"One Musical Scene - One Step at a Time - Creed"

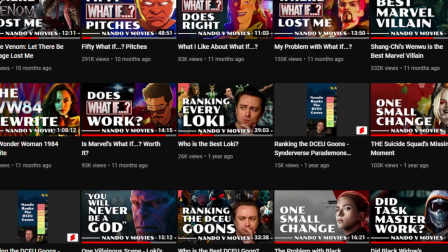[0:00]
Nando V Movies. A very successful YouTuber whose channel I discovered a long ass time ago because of his videos surrounding One Small Change.
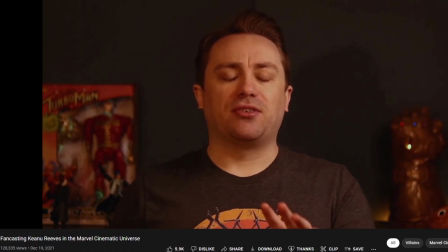[0:08]
I love his rewrites of superhero movies and I like a lot of the ideas he has pitched.
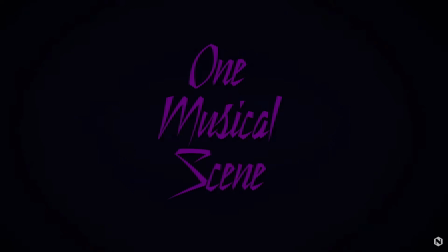[0:11]
Recently, he announced he is doing a collab event called One Musical Scene, where a lot of different film YouTubers are talking about their favorite musical moments.
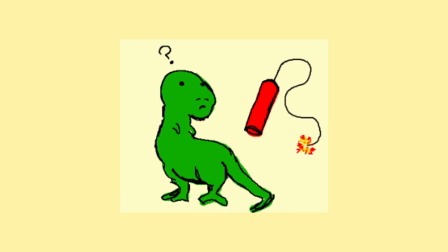[0:19]
And seeing as I am a very successful and well known content creator, I decided I'ma join the party. But what scene did I pick?
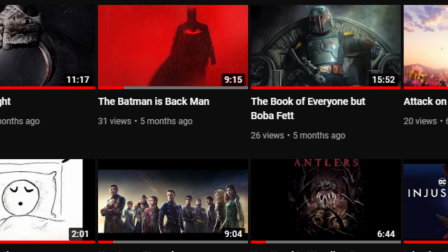[0:25]
Surely I'd be picking either Star Wars or comic book movie scene seeing as how that's all I talk about.
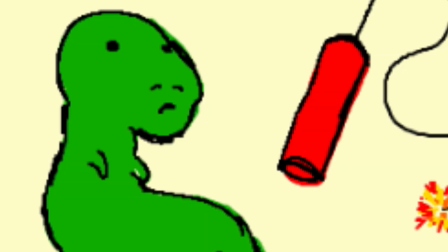[0:31]
Despite the fact I've only made videos about geeky stuff, I'mma throw a curveball at ya. My one musical scene comes from Creed.
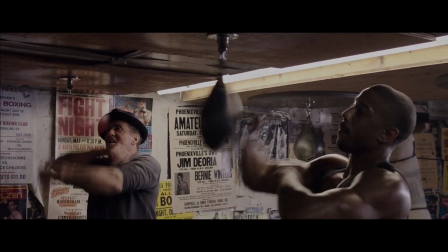[0:39]
Oh yeah, I'm going there. Creed is one of my favorite movies of all time.
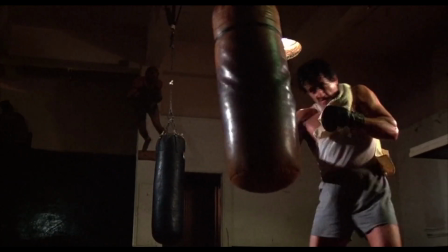[0:44]
The only Rocky movie I've seen before watching this one was the first movie obviously. And I wasn't the biggest Rocky fan.
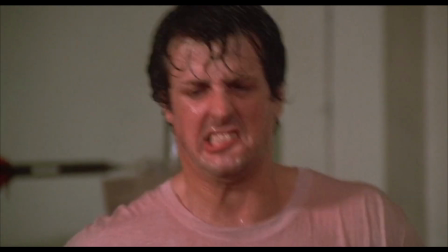[0:51]
Don't get me wrong, it's an all time classic and I've experienced the movie the same way Everyone else has it just didn't really stick with me as much as
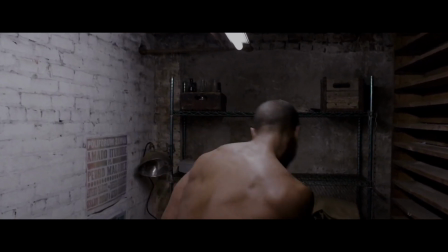[0:57]
other classic movies I watched back then But for some odd reason I really wanted to watch Creed I don't know why but something was
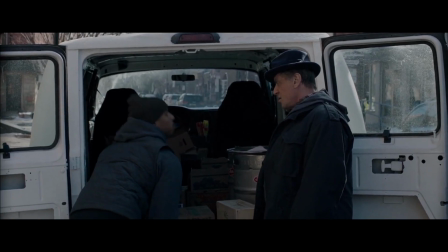[1:04]
calling to me and I loved it. This is a comfort movie to me I could watch this anytime at anywhere.
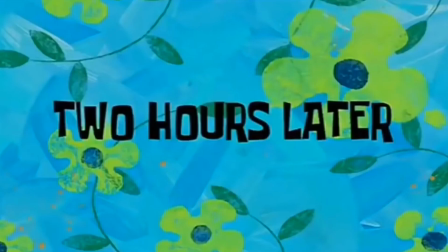[1:11]
Actually, you know what hold on. I'm gonna go watch it real quick two hours later Yep Still good.
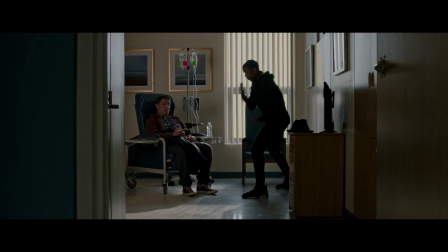[1:18]
This film was just such a love letter to the original and unlike other film sequels who were clearly made just to make a quick buck,
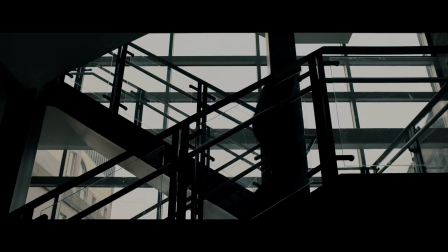[1:24]
Creed decided to honor the original with its inspiring story which is original enough to stand on its own,
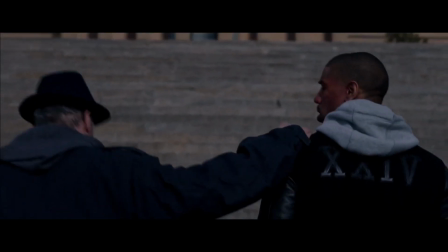[1:30]
yet has enough callbacks to keep the old fans happy. And no scene represents this more than the step scene.
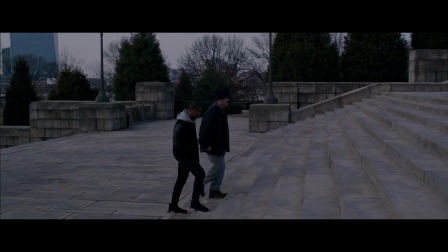[1:37]
This is by far my favorite scene in the whole movie. And this movie has a lot of good scenes, but this is where the emotion just peaks for me.
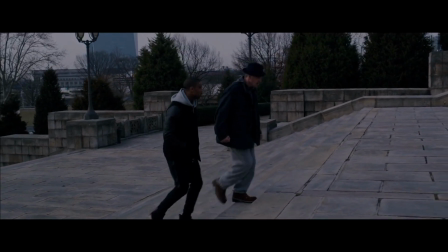[1:45]
And it is solely due to the music. The scene starts with our dynamic duo of Donnie and Rocky.
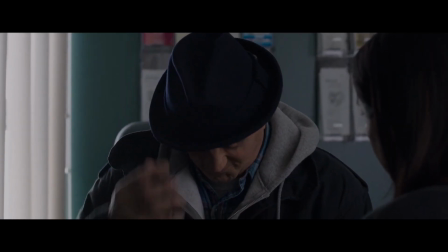[1:52]
They've been through so much throughout the movie. Going over struggles and hardships and in the end, didn't even win the gold.
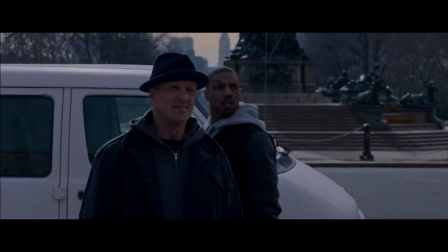[1:59]
The moment Dani says, this is it.
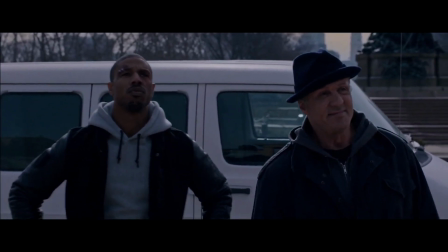[2:02]
We hear the classic Rocky theme playing slowly as both characters begin to make the walk up.
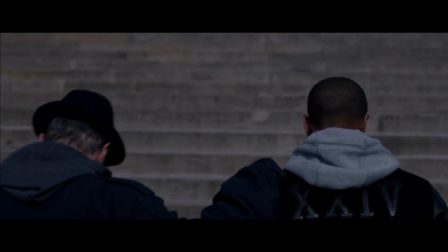[2:09]
This is a bit of a surprise since those iconic steps did not make an appearance in the film yet.
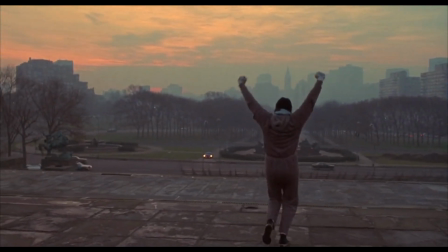[2:13]
This is the first time we've seen them in a while and that feeling of nostalgia can only really be experienced if you've watched the original film beforehand.
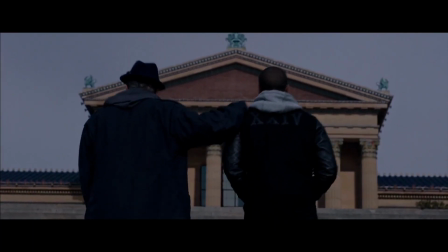[2:22]
As both men continue to climb the steps, Rocky gives his reasons as to why this place means so much to him.
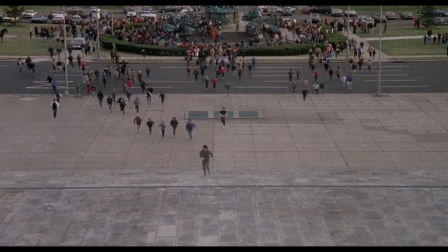[2:29]
Ryan Coogler decided to treat this location as a special and sacred place to Rocky.
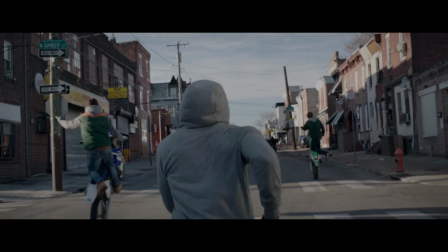[2:34]
Any other writer would have most likely made Donnie run up those steps the same way Rocky did in a training montage.
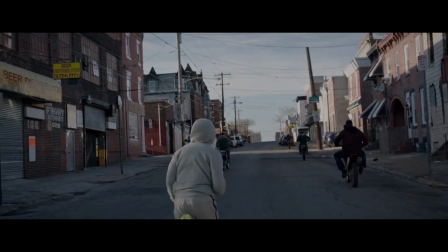[2:40]
And while that wouldn't have been the worst choice, it definitely would have been the laziest one.
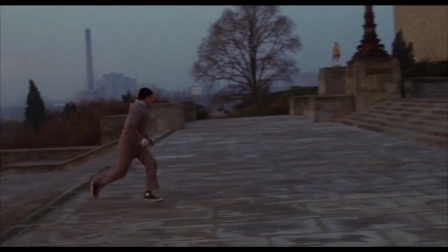[2:45]
But not here. Coogler knows how iconic and special that scene meant in the original film and decided to acknowledge its importance.
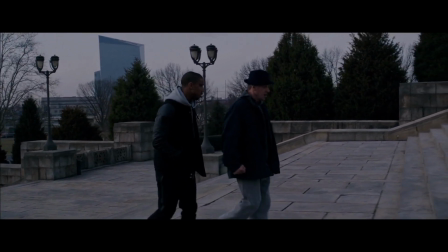[2:52]
As the Rocky theme continues playing, we see just how much time has taken a toll on the old champ.
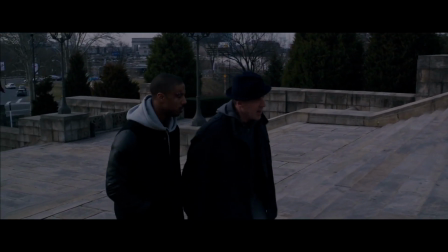[2:58]
He's tired now and seeing how much he struggles walking up the same steps he used to run on just tugs on the heartstrings a bit.
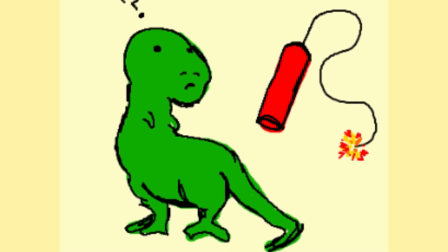[3:05]
Then the scene gets better. In one masterful move, the scene becomes legendary.
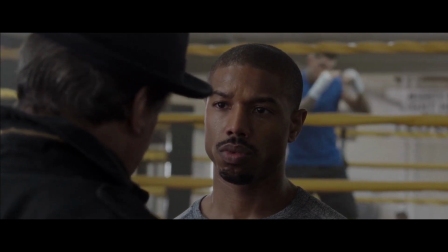[3:11]
Donnie, the young kid Rocky has been training the whole film,
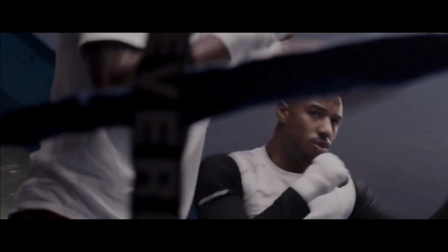[3:15]
the one he helped realize what it means to be a Creed gives Rocky a taste of his own wisdom by saying let's go one step at a time
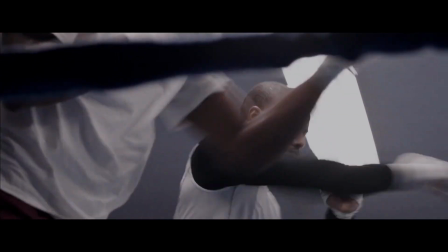[3:25]
the exact lesson Rocky gave to him near the beginning of the film and just like that with the student teaching the master something the
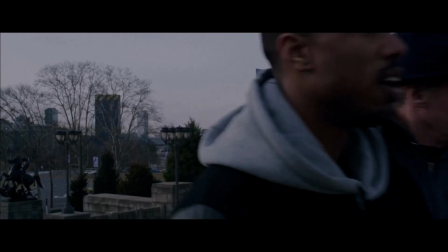[3:34]
music then switches to Donny's theme signifying that they've both learned something from each other on their journey both prize fighters make it to the top of the steps both
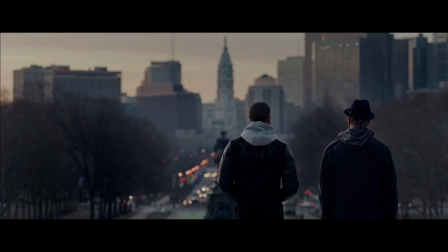[3:43]
men understanding that their journey has not ended and with the Creed theme swelling up, it fades to black.
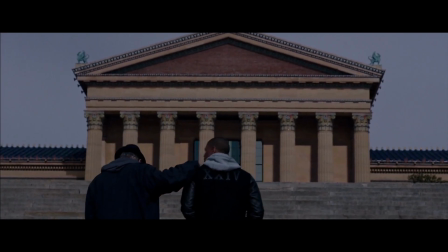[3:53]
This whole scene is just perfect.
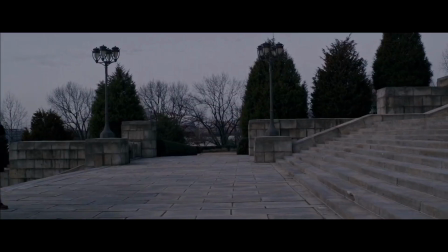[3:55]
In just two minutes, the film has perfectly captured the importance of those steps while also performing the greatest passing of the torch segment I've ever seen.